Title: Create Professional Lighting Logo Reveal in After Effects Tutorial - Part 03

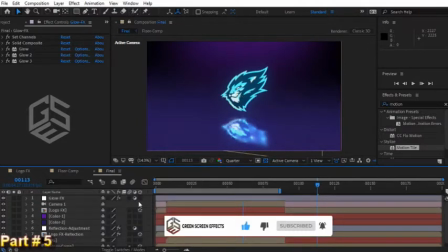253s
Okay, maybe you want to color correct the glow, so we can add a curves effect on top of that.
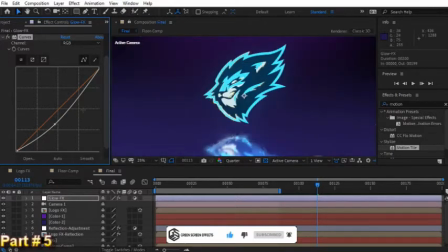259s
Let's modify this curve a little bit to find the best result. Okay, to see the final impact, change the opacity to 100% again.
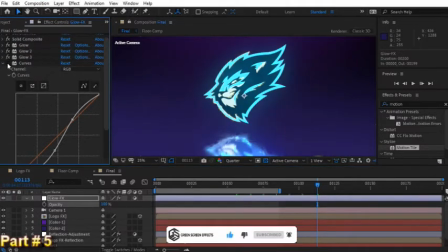267s
Okay, as you can see here, we can color correct the glow effect, okay. And finally, change the opacity to 75% again. Okay, let's see what we have now.
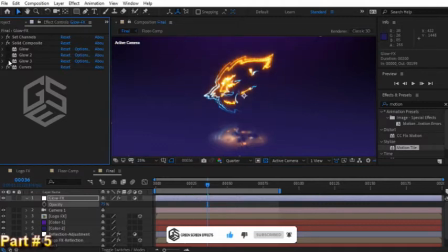281s
Okay, if I turn off and on these glow effects, you can compare the results. Great, as you can see, glow effects have impact only on these bright and saturated areas and not on other parts of the scene, okay. One thing that I want to do is create a little bit of light here on the ground.
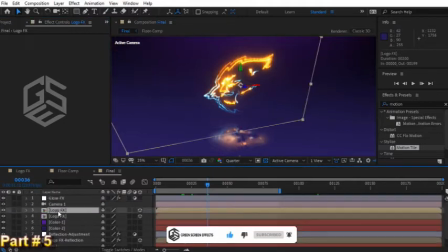298s
So, select this logo FX and duplicate it. Rename it to logo FX Glow 1.
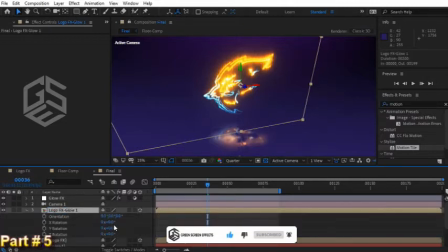305s
press R key and change X rotation to 90 degrees.
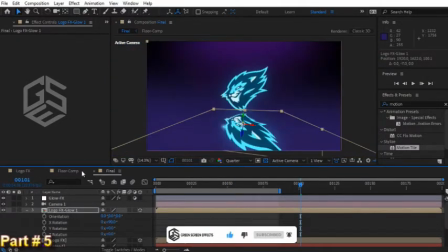311s
Use arrow keys and bring it down near the floor layer. Okay. Now let's add a fast box blur effect. Increase blur radius, for example, set it to 30. I think we need to change the scale value for this layer soon.
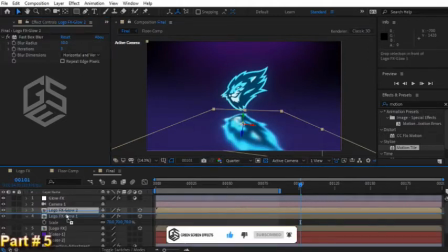327s
Okay, now let's make another duplicate and drag it under glow 1. Increase blur radius to 60. Create another duplicate, drag it under glow 2. And increase blur radius to, for example, 100.
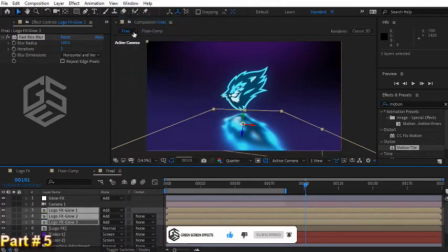340s
Okay, now select these three layers and from mode column choose add. Okay, let's change the opacity, so set it to 20.
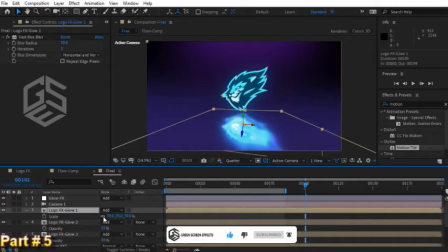349s
Okay, I think we should change a scale for glow 1, unlock the uniform scale and decrease Y scale. Okay, change a scale property for glow 2 and glow 3 as well. Okay, great. Let's see a preview now.
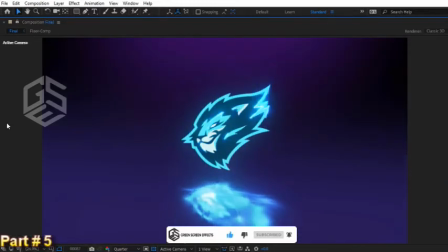372s
Okay, great.
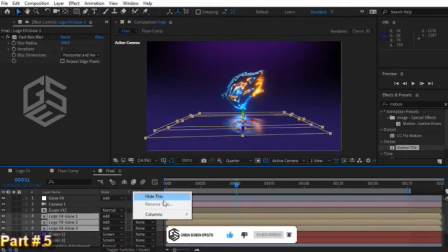376s
Okay, now let's drag these glow effects under the LogoFX layer. Also, we can parent them to LogoFX in parent and link color.
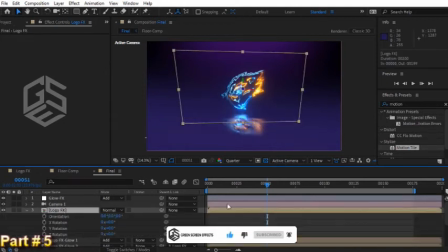385s
Okay, I think we can add a little bit of rotation to this logo to create more dynamic logo animation. For example, let's go to frame 60 and set a keyframe for Y rotation at value 0. Now let's go to frame 0 and change Y rotation to negative 45. Convert the last keyframe to easy ease.
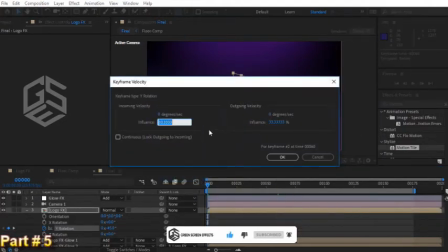403s
And for influence of incoming velocity, enter 75%. Let's see a preview.
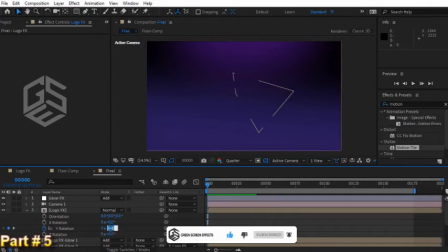408s
Okay, let's change it to negative 180 to have more rotation and so more dynamic animation.
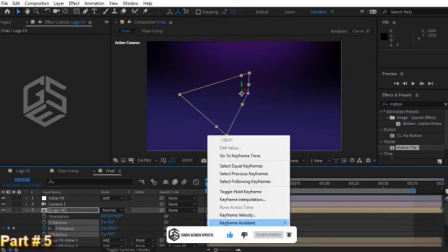415s
And convert the first keyframe to easy ease as well. Okay, let's see the result.
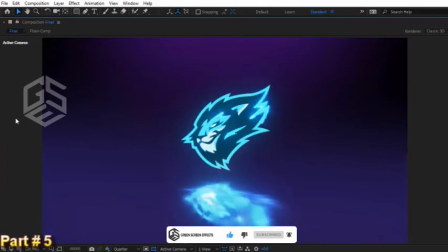420s
Okay, I love this version. I think we have a better logo animation now. Okay. We can decrease the opacity of this reflection layer, so select logo FX reflection and decrease it a little bit.
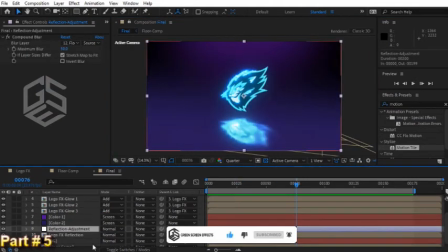434s
For example, set it to 50%. Let's change a scale of these glow layers as well. 20, 35, and for the last layer, 50.
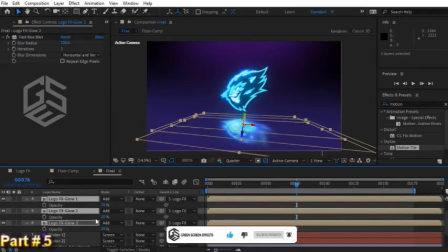450s
Okay, now also change opacity for these layers. For example, set them to 15%. Okay, I think it's better to convert the first keyframe to linear again.
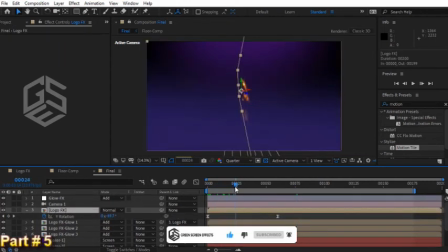461s
By doing this, our logo will rotate a little bit sooner. Okay, it's not a bad idea to move LogoFX keyframes to frame 15 again.
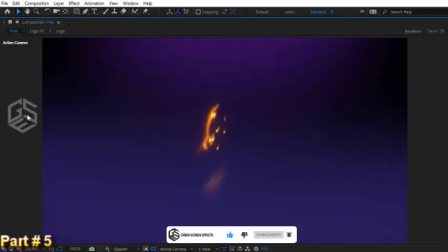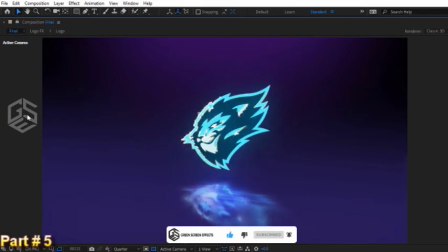476s
Now let's see the result. Okay, great.
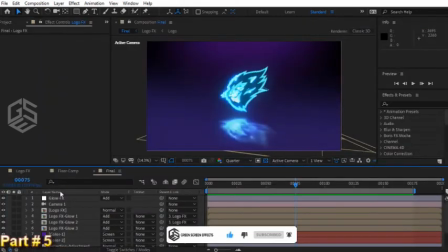483s
Okay, let's do some modifications to the scene to have better results. So, for color 1 layer, double click on the mask to activate transformation handles.
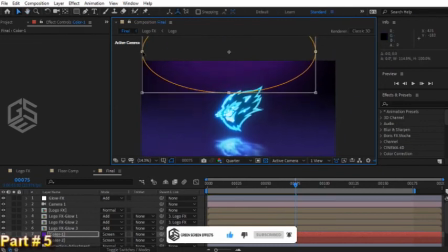492s
Hold a spacebar and click and drag to pan on the composition. And now scale it a little bit. Okay? I think it's better now.